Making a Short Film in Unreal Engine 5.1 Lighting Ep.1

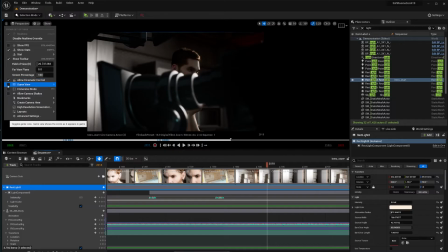let me go back to game view because the cameras are in the way i
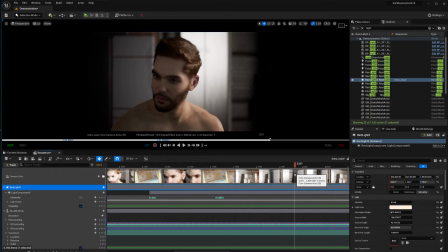had a couple of shots here different shots this one wasn't my favorite because again it's lacking the pinpoint lights on his eyes although the shadowing on his face
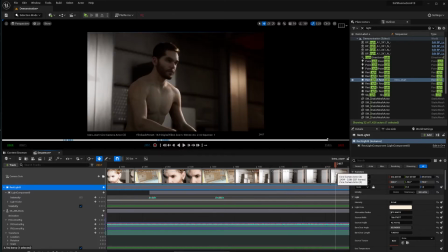it's really good in my opinion this is probably where he
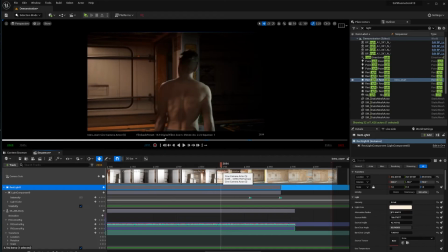stands up and goes and this is probably where he just walks away now over here i made sure that i had some lights here there weren't lights in this part but i made sure that i had some wreck lights in this section let me see if i can show it to you while
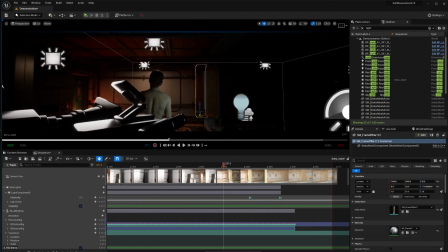he's walking there's a wreck light here and there's a wreck light here the reason for that is because when he
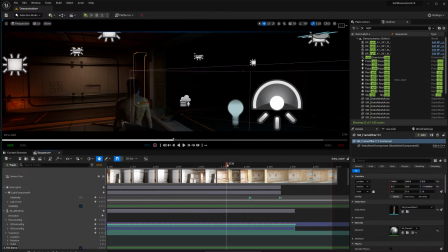walked away he was in complete shadows because I don't have a particular light in there so I mean, you know, it makes sense that a Sci-fi space station would have certain lights around here so he just walks and you can see the light going past him and he keeps walking and
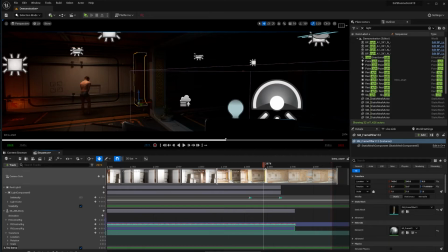Then that's why I actually panned the camera to the other side because I figured he wishes want to walk away and you wouldn't see what just happened but then he I just made him disappear and the camera actually focuses
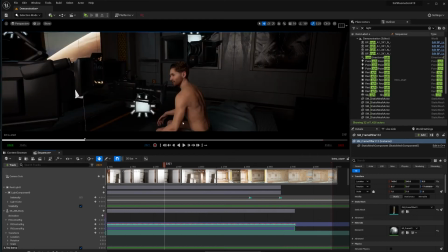on this part all right and just to show you a little bit and
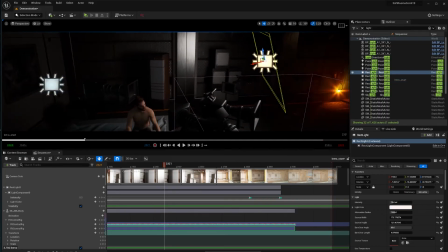you can see the lights that I have here I have always my key light to one side then I have my fill light over here
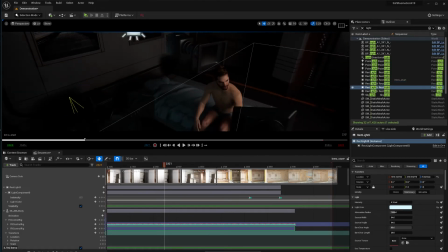and then I have a little bit of a helping lights coming from down here for when he is lying down because when he was lying down,
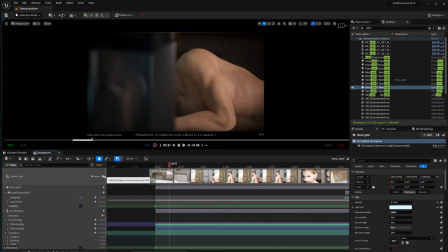let's go back here. Let's go into camera. Actually, let me, uh, yeah, we are in that right here. And I don't know why it takes a little bit to load his mustache.
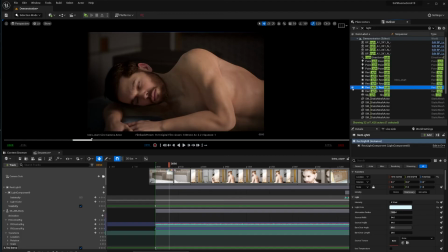But when he was here, if I were to turn off this right, like you can see that it is barely noticeable. But when I was rendering, it was giving me a little bit of a flickering. just adding this light actually took away some of the flickering and it didn't affect
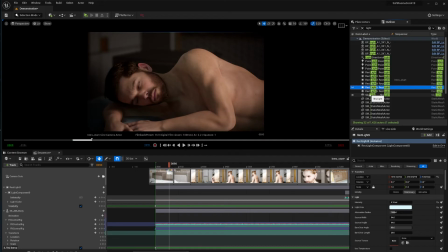the shadows this much future editing here i think you saw an icon for a skylight that i had in there now i didn't talk about the skylight because what i am about to do after i did the post-processing thing that you are going to see
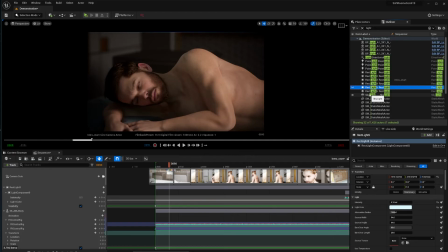next i figured that the skylight was not doing much for me so i actually turn that off and part of the reason why i didn't talk about it in the video now let's get back to the actual video go into global illumination you can see that i have lumen enabled and reflections also enable here and you may think
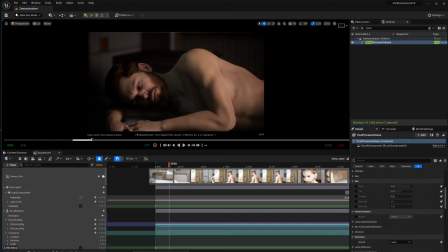this is obvious like it's lumen yeah it's running on lumen but until you turn it on in the post-processing volume it makes a world of difference so here i am with my post processing volume and global illumination woman off because I think, hey,
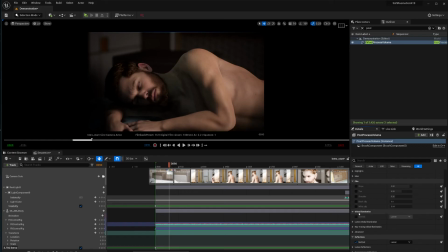you know, lumen should be on by default, right? No, it's not. So make sure you have a post processing volume in your scene with lumen on because look at this difference. See, the difference is to me, it's night and day.
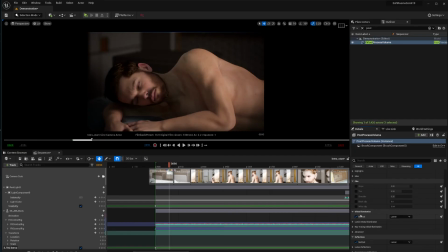So it's very important that when you're lighting your scene, once you finish lighting your scene, because, you know, I was happy with the shadows. I was, uh, good with everything that I had in here. It's just, you know, it wasn't rendering correctly. I didn't want to keep adding more lights. So if you turn this on, you can see that there is more global illumination.
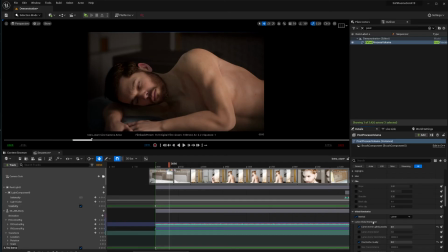There's more balanced lights. And there are some settings here that I added from, uh, William Foucher video. Um, you know, I watched Will Foucher. I also follow him on Twitter. Uh, he has a very good tutorials online. so these are some of the settings that he recommended for
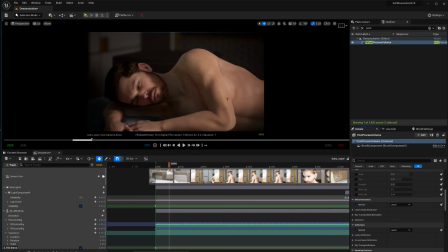uh to getting good global illumination and it's actually pretty good as you can see here night and day